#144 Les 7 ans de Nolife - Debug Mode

Bonjour, bienvenue dans DebugMod. Dimanche dernier, c'était les 7 ans de NoLife. Pour cette soirée spéciale, Seb avait demandé qu'on fasse quelque chose d'un peu plus sur le fond, pour qu'on parle un peu des grandes évolutions de la chaîne. Par contre, on s'y est pris un peu tard, pour différentes raisons, donc j'ai ma part de responsabilité que j'assume, qui est que je fais un peu les choses au dernier moment. On n'a pas pu prendre de l'avance, donc du coup, lundi, à la réunion de prod, à NoLife, J'ai distribué le conducteur à tout le monde et il a fallu, en une semaine,
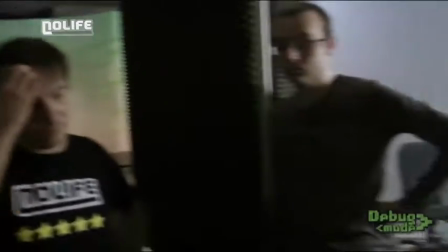faire cette soirée. Est-ce que tout le monde est d'accord avec ? Du coup, tu parleras des opérateurs, toi ?
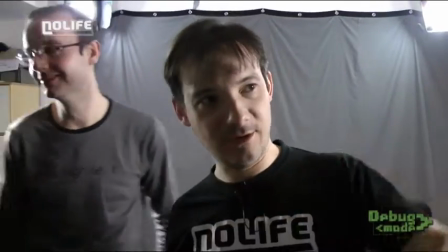La consigne, c'est de regarder le chien. Comme je disais, c'est Watch Dogs.
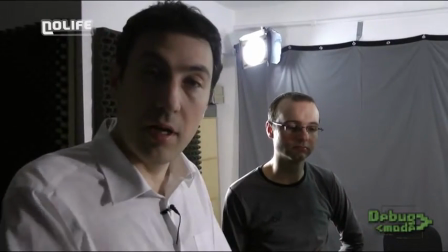En fait, on travaille sur une seule image d'origine. Et pour ça, il faut qu'il soit côte à côte et qu'il semble sonner les répliques, mais en fait, en regardant devant eux, il y a des points spécifiques.
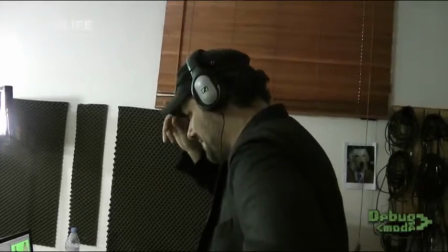Donc, on a des repères, effectivement, c'est des photos de professeurs chiens. En sachant que les premiers tournages avaient lieu le lundi, le mardi, le mercredi, donc les montages ont été faits dans la deuxième partie de la semaine.
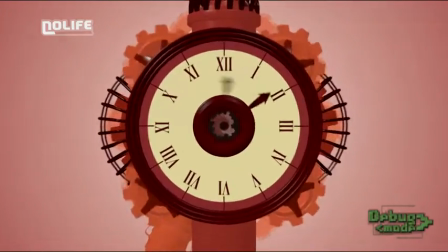Pendant ce temps, on avait demandé aux graphistes de faire l'habillage, le jingle qu'on a demandé lundi a été fait hyper rapidement par Atlantis Park, on l'a reçu mercredi.
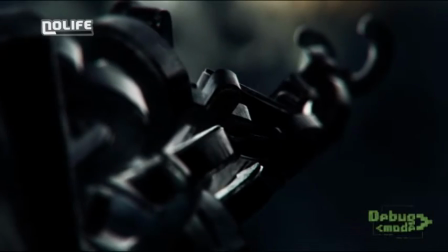Pendant ce temps, Jean-Marie Marbach, qui avait fait Place to Be, lui s'est occupé du jingle sur Y'a quoi sur le tienne, lui il a commencé à bosser dessus mercredi parce qu'il n'était pas libre avant, il l'a rendu vendredi. Il y avait évidemment tous les gens des émissions extérieures qui venaient les uns après les autres pour tourner leurs segments,
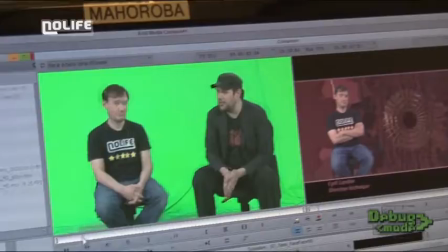nos émissions à nous qui ont tourné également, et les monteurs qui avançaient de leur côté pour faire un peu tous les segments,
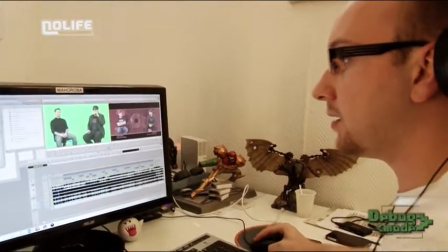qui composent cette soirée spéciale. D'abord on a eu le dialogue, qui en fait est fait en une seule prise, mais bon,
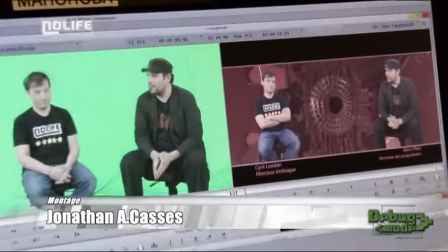on coupe toutes les erreurs, les bafouillements, tout ça.
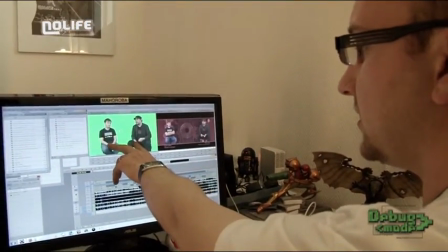On a les deux intervenants qui sont filmés assez près et assez serrés l'un de l'autre, et en fait on les a séparés et écartés.
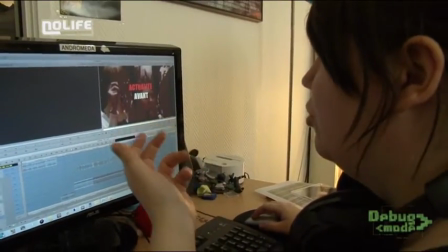On m'a demandé de refaire un petit générique vite fait, et je me suis dit qu'il fallait utiliser des codes vraiment particuliers de la télé.
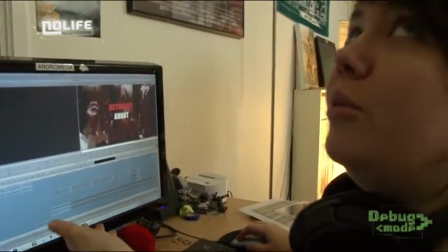Par exemple j'ai mis du Requiem for Dream, parce que je sais qu'on l'entend, enfin,
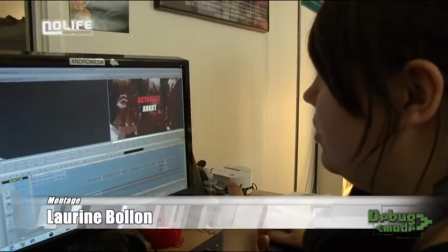c'est une musique qui est vraiment récurrente, et dès que tu vois un truc, même Top Chef,
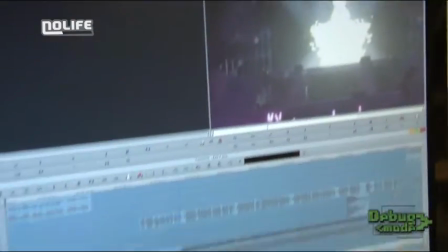des trucs comme ça, tu l'entends, c'est vraiment le truc pour dramatiser et tout, enfin c'est...
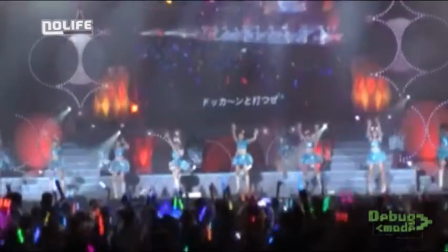Elle est très contente d'obtenir bientôt son diplôme, un autre des rituels cryptiques qui rythment la vie de ses artistes.
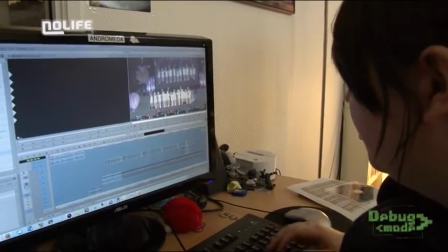Et l'idée c'était vraiment de faire côté what the fuck,
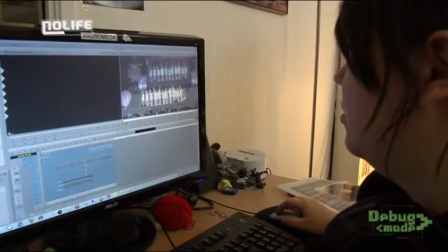de quand on part des idoles, qu'est-ce qu'on voit dans le pire, et voilà quoi.
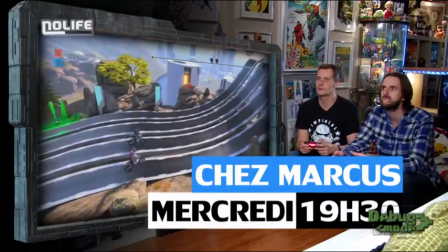Salut les petits amis, entrez, entrez ! Prends place sur le canapé pour jouer aux meilleures nouveautés.
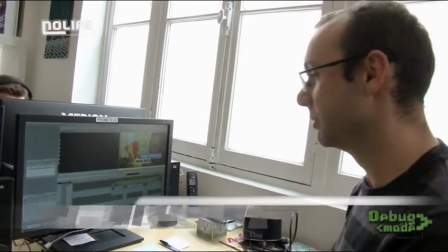Marcus teste les jeux qui font le buzz.
J'ai choisi de faire chez Marcus, qui est déjà une des émissions les plus grands publics de la chaîne,
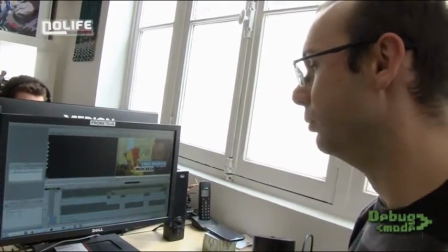et surtout du coup en essayant de faire un texte le plus bateau possible, avec des expressions mais qui n'ont vraiment aucun sens.
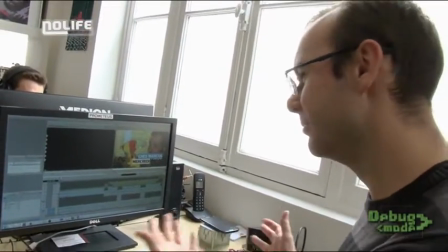Par exemple, il y a du lombard, ou des vieilles rimes, genre avec Marcus avec ses gros doigts, c'est la cata, enfin des trucs vraiment...
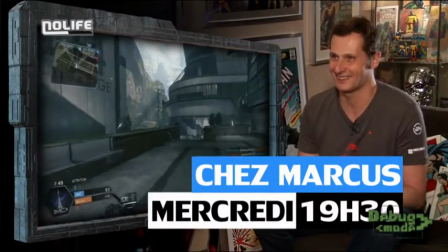Mais attention, avec ses gros doigts, souvent, c'est la cata. Non, fin du tour, non !
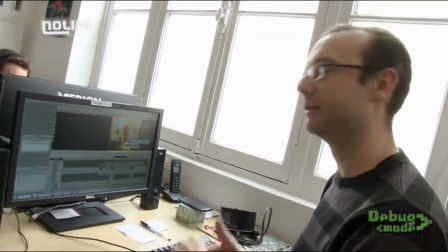Et puis bien sûr, à la fin, bien insister sur le côté exclusif de la chose, ce qui était un petit peu surjoué.
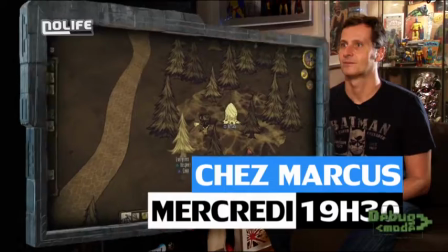Accroche-toi à ta télé, du lol en barre, c'est mercredi soir chez Marcus, uniquement et en exclusivité totale sur The Live, bien sûr.
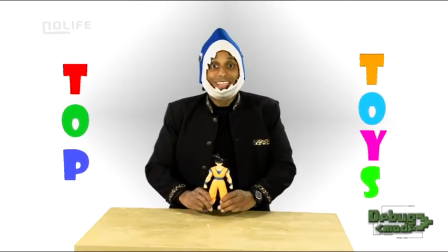Salut les adolescents ! Salut les kiddots !
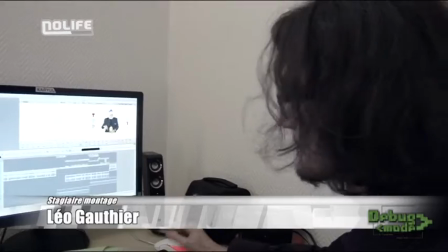J'ai essayé un peu de changer par rapport à d'habitude, vu que c'était tourné de la même façon. donc en changeant les valeurs de plan, en disant, en disant le truc, en faisant un peu, presque un montage épileptique en fait pour vraiment faire le côté enfant, très dynamique tout ça.
Fleurant ensemble avec Sam beaucoup, regardez il est vraiment génial !
En même temps en rajoutant plein d'effets super kitsch, comme la cagoule poisson, la cagoule requin qui devient jaune.
Souvenez-vous c'était un manga à la télé avec un super pouvoir bien pratique pour changer de poitrine !
Ça a été terminé avec un peu de difficulté au dernier moment donc le gros a été terminé vendredi soir.
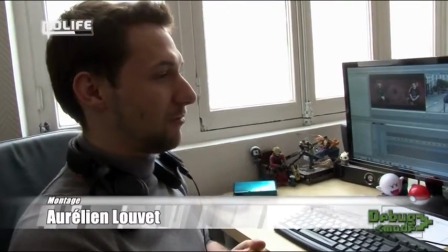Bon on était un petit peu serré au niveau du temps mais bon ça s'est fini un petit peu dans la vitesse et
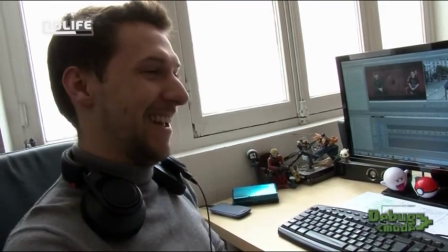on a réussi à faire tous les montages avant minuit ce qui n'était pas forcément gagné vu qu'on s'est pris mardi ou mercredi. J'ai reçu quasiment toutes les versions mixables donc ça ne veut pas dire dev forcément mais les versions que je peux bosser dessus.